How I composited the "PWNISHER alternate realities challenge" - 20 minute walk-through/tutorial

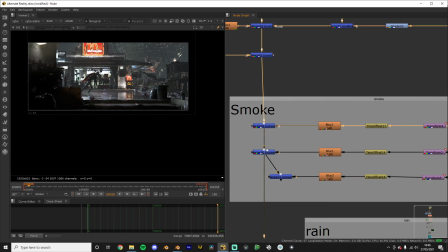Just put them in the scene, very subtle.
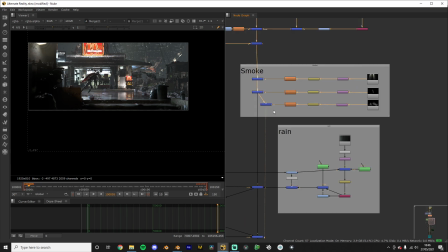Oh, this one is not even in the final comp.
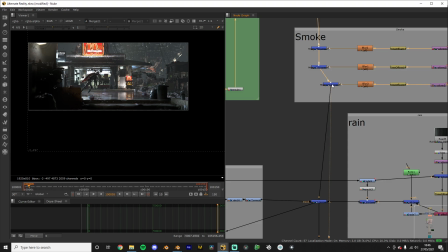Oh, this is not a final comp, by the way, so this should actually be plugged in here if we're gonna do it correctly. Okay. And what else do we have?
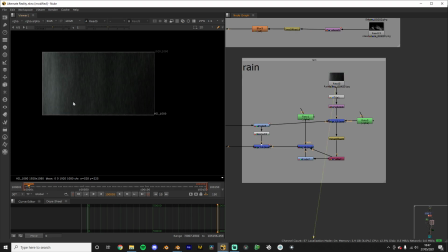So here we have the rain. So you ask, how do you do the rain?
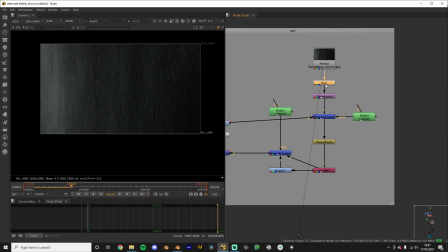Well, this is a stock clip that I tiled a little bit so it would be longer,
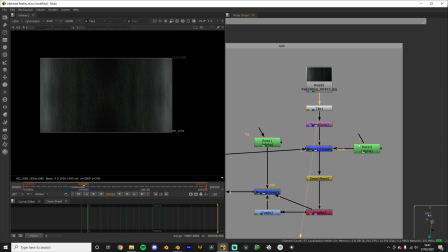and I also transformed it,
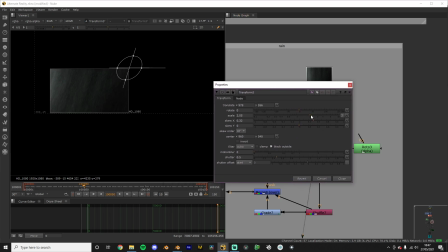like I skewed it like using the skewing thingy, so I can just get it tilting however I want.
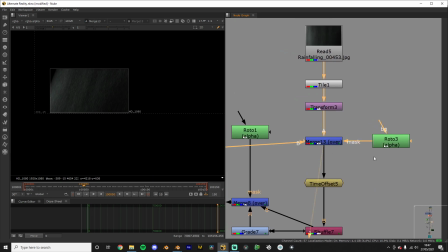And I used a little roto brush here to kind of fix the edges,
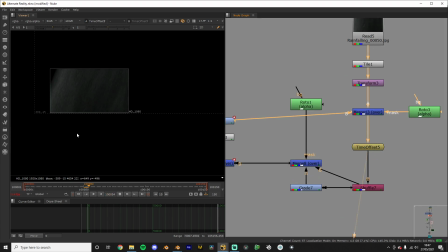and it looked pretty okay.
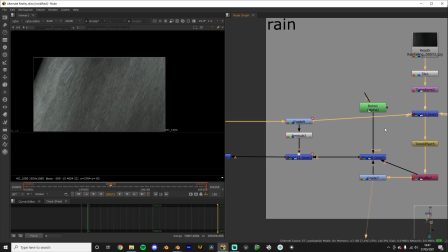And I bumped the brightness up a little bit and put this dude back in here.
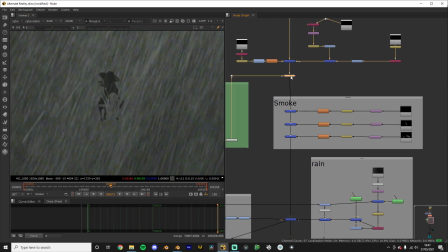So earlier you saw that he was
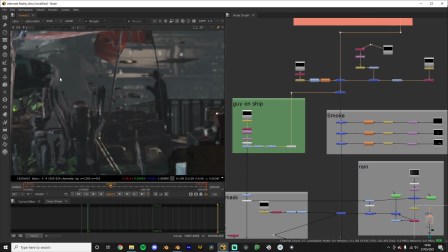he was really like bright.
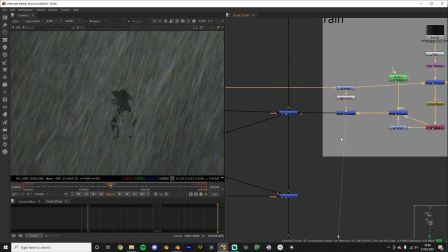So what this little thing will do is just darken him back so he looks a little more fitting.
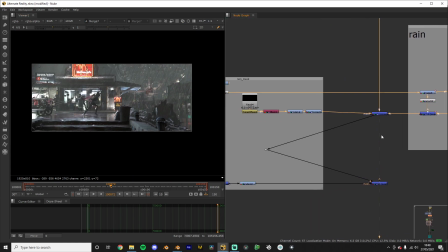Great. So we have the rain, and this is the rain mask.
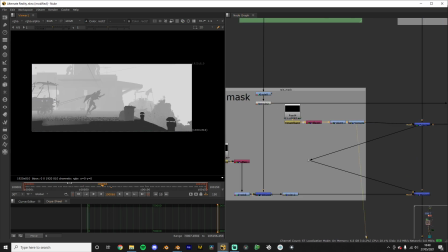So it's basically like where I want the rain to be.
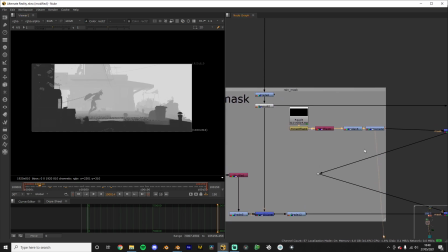So where it's dark, I want it to be like pretty much no rain, and where it's white I want it to be a lot of rain.
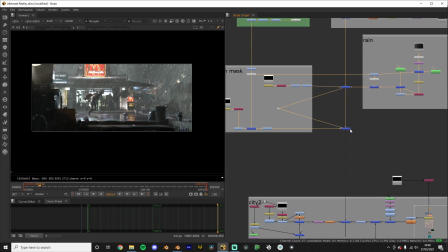So yeah, one thing, wait, what happened here?
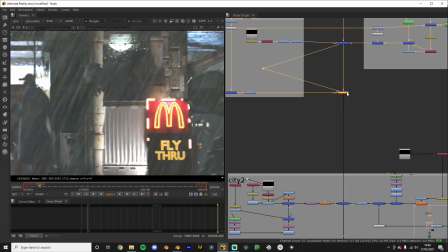Never mind.
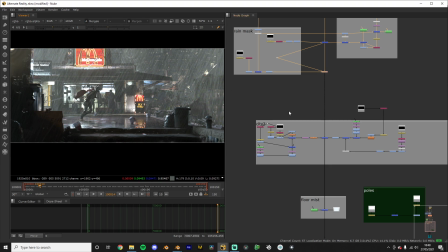Yeah, so a problem I had at this stage was that this dome was not visible,
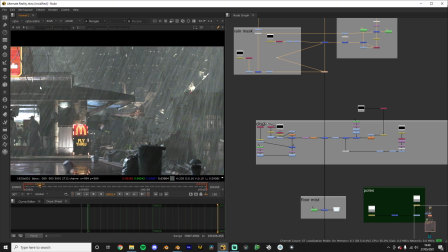did not have a clear edge.
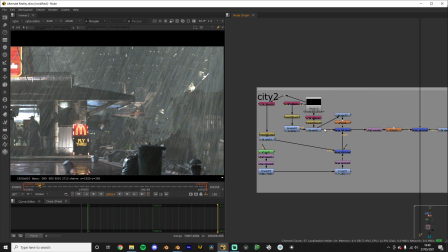So what I did is that I made this way too complex mask with a bunch of glow effects.
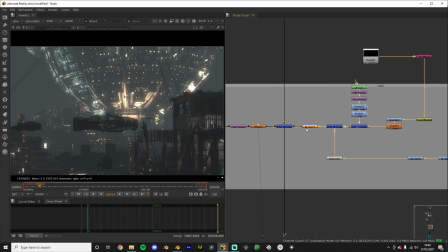So I used a mask where I just like rotoed out this little sphere thing here,
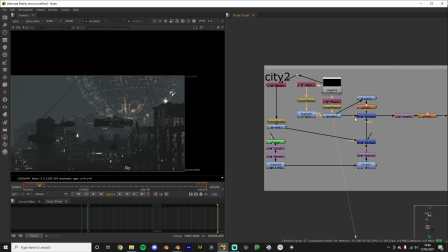and I took the basic image and I made it like really bright compared to the original,
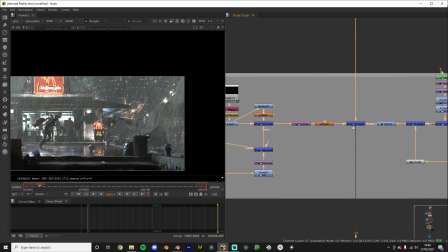and I put that on top.
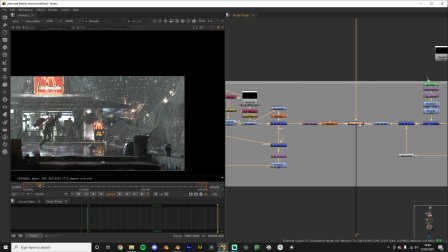So you can see that which one is it?
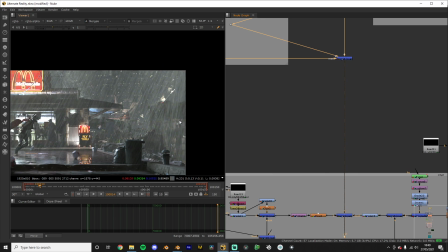This one. Yeah, so this one is really like dimmed out, and this one kind of gets the contrast back in there.
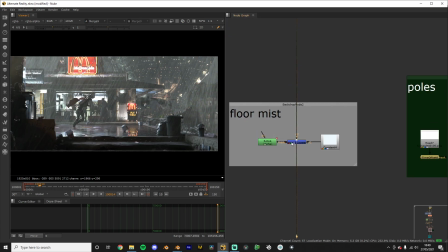So then I added some of this floor mist.
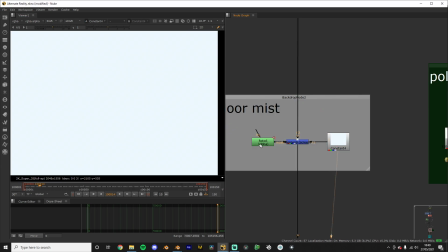That's basically just a white solid with the roto brush, or what did I say, roto brush?
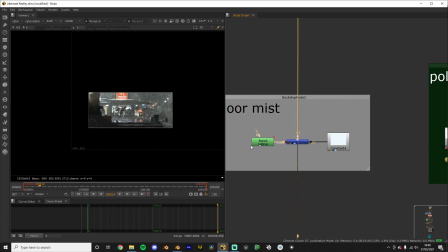Just a regular mask right here.
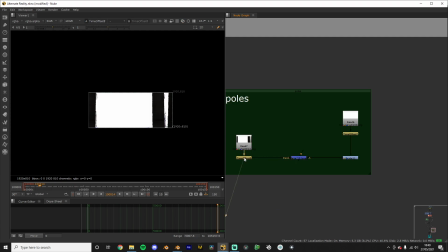Yeah, I had these poles before, but I did not really like them, so I just disconnected them.
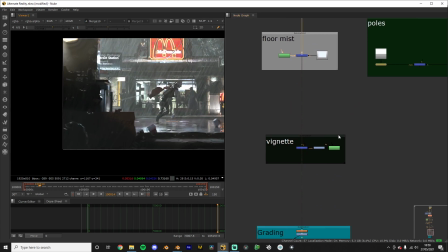So one problem I had at this stage was that the dude was way too bright,
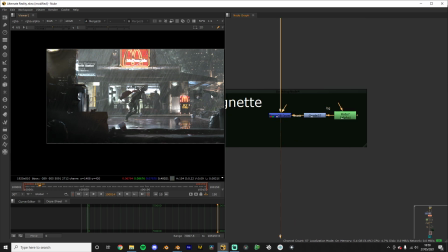so I added a little vignette mask, and that kind of fixed it up a little more.
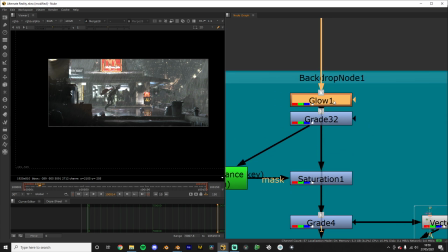And now we get to the grading. So I first of all added a little bit of glow,
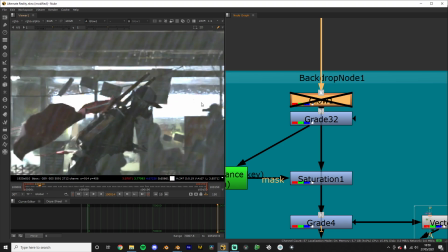nothing much, just helps to bring out the mistiness here.
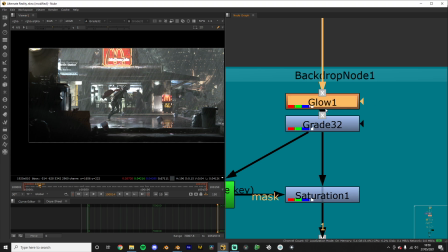Then I graded it, so I just got rid of some of the these fake, like these gray shadows, made them a little darker.
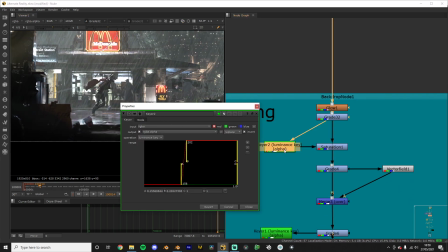And I used a luminance mask right here.
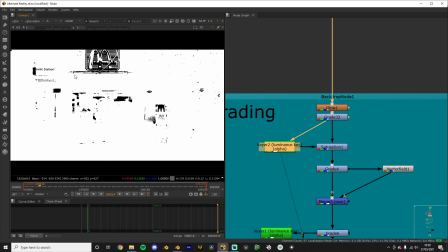Can I bring that up maybe? Yeah. So I took away the red and saturated everything else.